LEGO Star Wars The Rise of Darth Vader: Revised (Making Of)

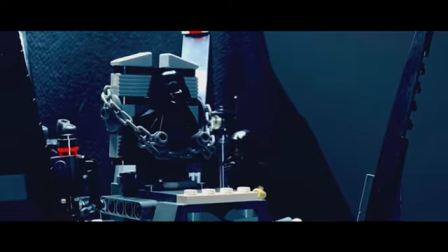[4:01]
Back on the voices for a second, we actually did get someone who said that he would like to do the voice of Palpatine, and that YouTuber was Just Cause.
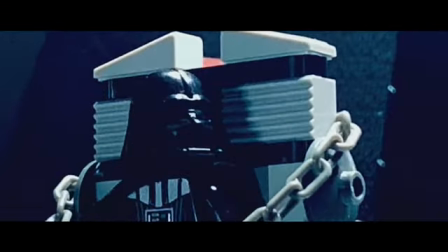[4:10]
I sent him the lines, he recorded them, and then I converted them into a file and used them in the project. I think he did a pretty good job.
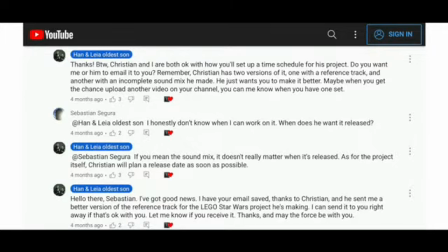[4:19]
Number 12. Speaking of collaborations, I actually wanted Sebastian Segura to work on the sound mix for the project. Unfortunately, he was really busy with other stuff, so this meant I had to do it all by myself.
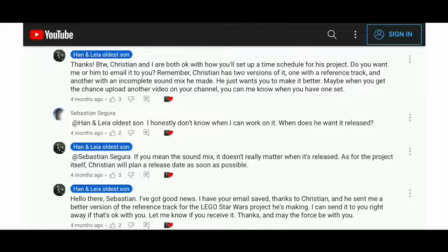[4:33]
One of the complicated things was trying to use sound effects that were not overused. Number 13.
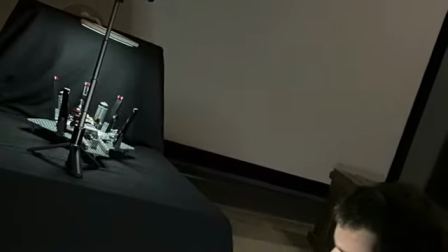[4:40]
Lighting the scene actually used 2 desk lamps, one on top and one in front of the set.
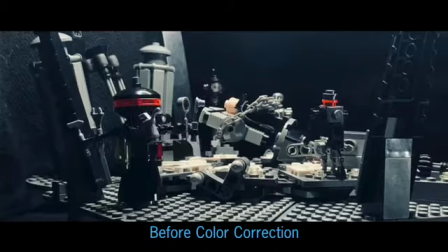[4:48]
Number 14. My brother, Bailey, was able to help me with color correction on the project.
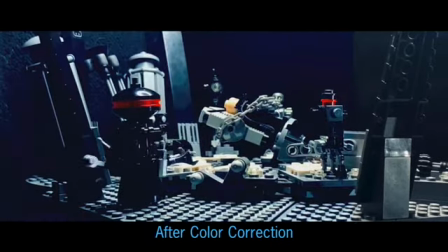[4:54]
I was trying to replicate the same color tone that it was in the movie. So my brother was able to help me with that.
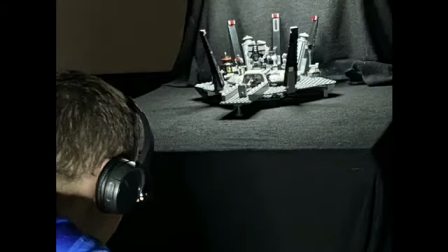[5:02]
Number 15. Speaking of Bailey, I asked him if it would be nice if he could take some behind-the-scenes photos and videos of me working on the project.
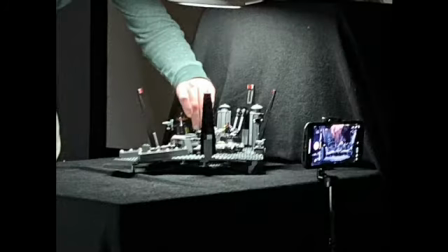[5:09]
And he did. You might notice in some of these photos that I have some headphones on.
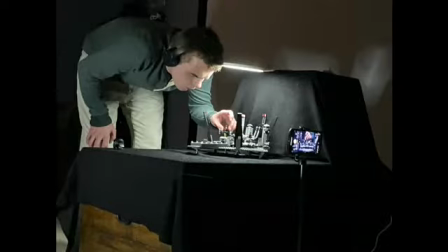[5:14]
That's because when I was working on the final version, I was listening to Republic Forces Radio Network.
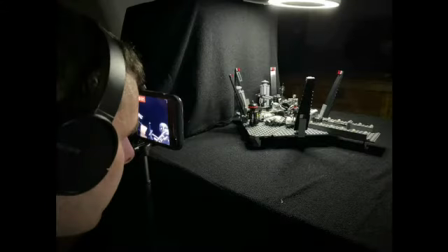[5:19]
Nathan P. Butler, host of From the Star Wars Home Video Library, one of my favorite YouTube series, was actually a part of that podcast.
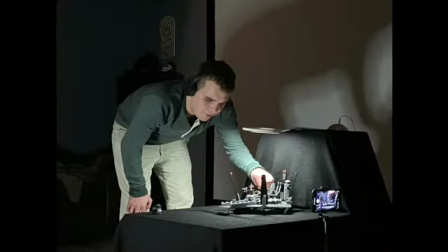[5:29]
Number 16. Filming the final version lasted for a couple of nights and one morning. Number 17. The only live-action shots in the project were Anakin laying on Mustafar,
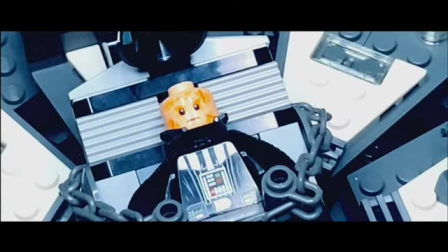[5:43]
the helmet being placed on Vader's head, and when the platform rises up.
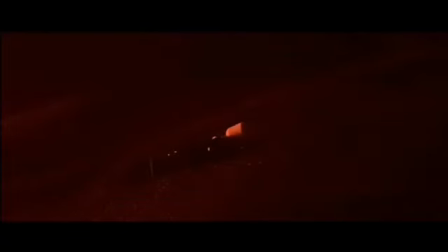[5:48]
Number 18. Speaking of Anakin laying on Mustafar, that was not scripted at all. It was improvised from the very beginning. I wanted to sort of do a parallel to the Ghost of Mortis, when Anakin heard voices ringing through his head as he had visions of his future.
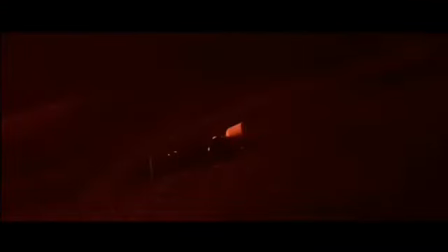[6:04]
Here, I wanted Anakin to realize that this was his future, and he couldn't go back to it.
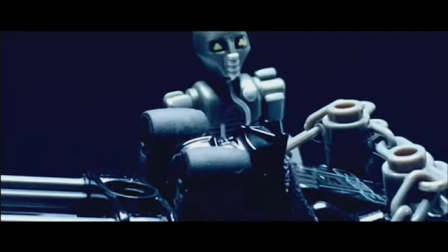[6:12]
Number 19. The line, "My lord, the construction is finished.
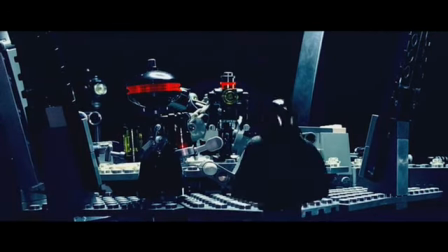[6:18]
He lives." Good. Good. is actually taken from the original screenplay of Revenge of the Sith.
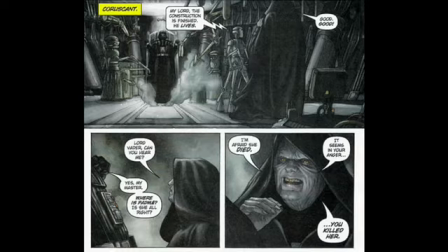[6:26]
In fact, the shot of the droid talking to Palpatine about that is actually sort of a recreation of a comic book illustration of that exact shot. So there you have it. 19 facts as to how the LEGO Star Wars project, The Rise of Darth Vader Revised, came to be. Hey everybody, Christian Black here. I really hope you enjoyed today's video about how my LEGO Star Wars project came to be. I spent a lot of progression, effort, and time making it. It was so tough, but I'm really glad that I made it, and I just had to get a behind-the-scenes kind of video about it out, which is right now. I should point out, the behind-the-scenes portion of this video was actually filmed yesterday because I was having a lot of trouble trying to figure out what to do about how to explain how the project came to be. So I'm really sorry that it came this late, and I'm also sorry that it took this long to have Cody upload one of my own videos. I mean, well, granted it was 15 days, but still, I do apologize for that. And speaking of which, I'm not going to be having Cody upload any of my videos, well, any new videos I make until next Friday. And the reason is because he's going to Florida, actually tomorrow. He's going to go to Florida tomorrow, and he will come back to Tennessee next Friday. So as soon as he gets back, there will be a new video coming from me that will be uploaded. So, not to give anything away, most of it will be THX themed stuff.